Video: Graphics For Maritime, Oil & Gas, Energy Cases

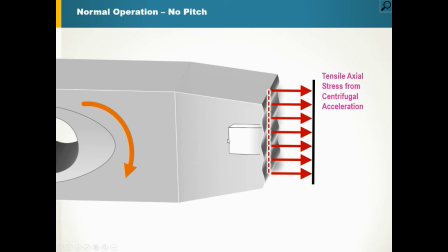We also wanted to be able to show, you know,
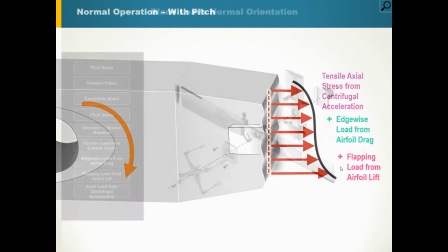what's happening and the stresses that are being put on the blades of the helicopter and how that might affect
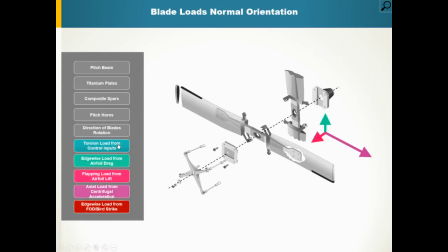the damage that was done.
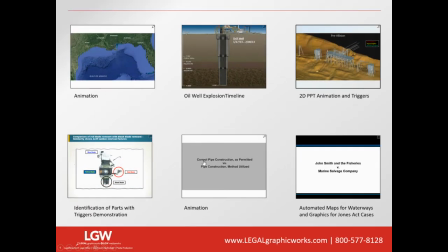And again, you can add in some nice 2D animation in these. And in this case,
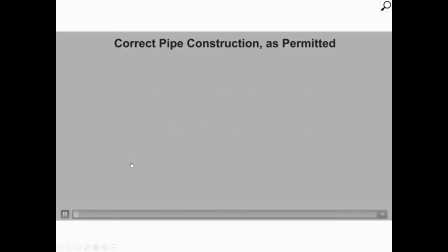we are putting together an animation that's showing how some work was supposed to be done versus how the work was actually executed.
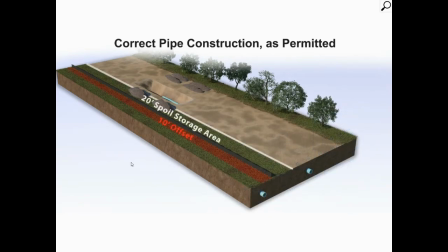And I just love how we have the plans there that you just saw. One of the things that was really important was being able to show the difference between these two processes. And we actually used these in a trial very recently.
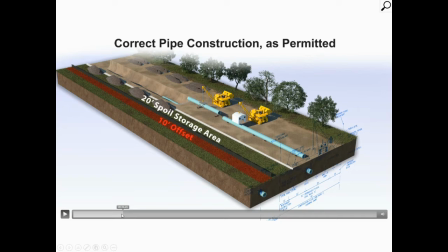And so I'll just fast forward a little bit, but here you can see this is how it was done as permitted, and then we'll go into how the work was actually executed,
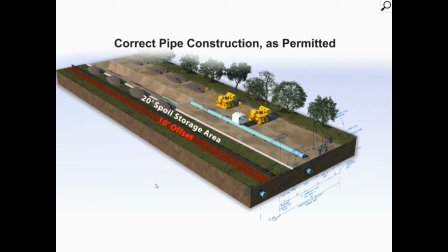and you'll be able to see the differences in the way those two projects were orchestrated.
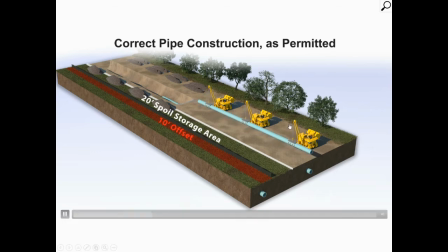and here you can see we've added in some really nice artwork with regard to the bulldozers and again this is very complex we worked with the experts to create these images and I just think they
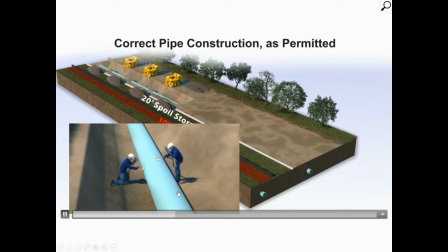came out really really nice and then you can get kind of a zoomed in version of what
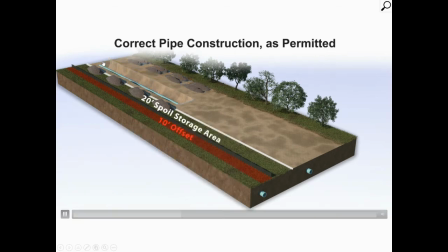the work was that was being done to these different pipes.
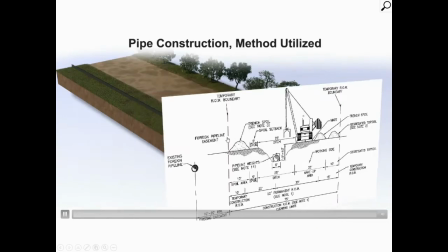Here you also have the plan, and this was the method that was utilized.
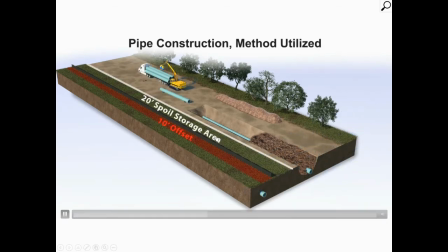And one of the things that was also really important was the use or lack of use of the spoil area. This was something that we thought would be a nice thing to show, especially with compared to the two ways in which the projects were done versus the way it was permitted to be done.
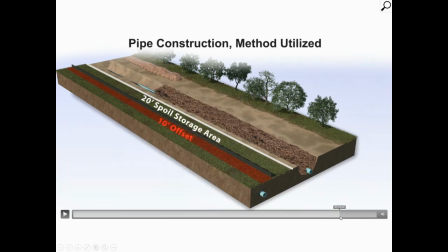And so we added that in at the end of this animation, just so you could see exactly what the differences were.
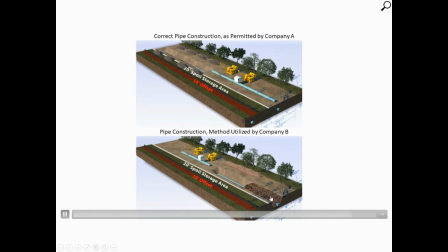And as you can see here, in one situation, the spoil area was used in a different manner. And the use of that actually impeded the efficiency of the project. It slowed it down. It made it more expensive. And these were points that were really important to the attorneys to illustrate.
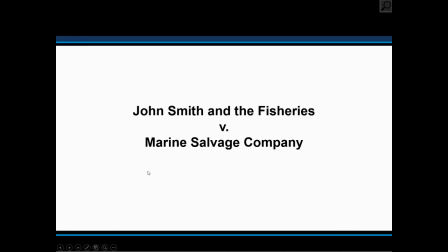The next one and last one I want to show, these are a few different maps. The first set are some maps of some waterways.
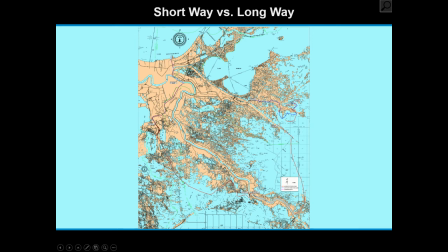And again, these can be really difficult to show. They can, you know, there are a lot of different bayous and passages that can be used. And I think it's really hard for jurors or mediators or arbitrators to be able to see exactly what it is you're talking about.
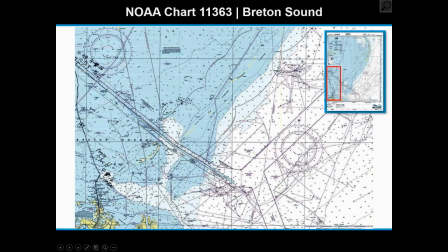And being able to add in this color, add in the animation, it really kind of zooms in on the area that's being illustrated. And here, you know, you can have a map and then you can have the zoomed in version of that right here.
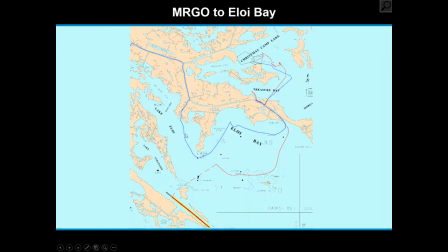And you can see where the different events occurred. And it keeps people interested. It's kind of done as a build so that the image isn't created all at once it allows people
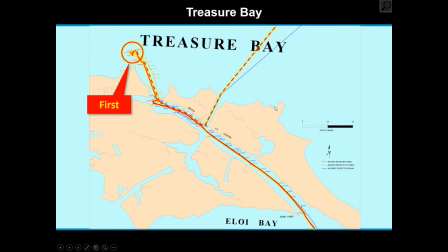to follow along with you as you're clicking through your presentation and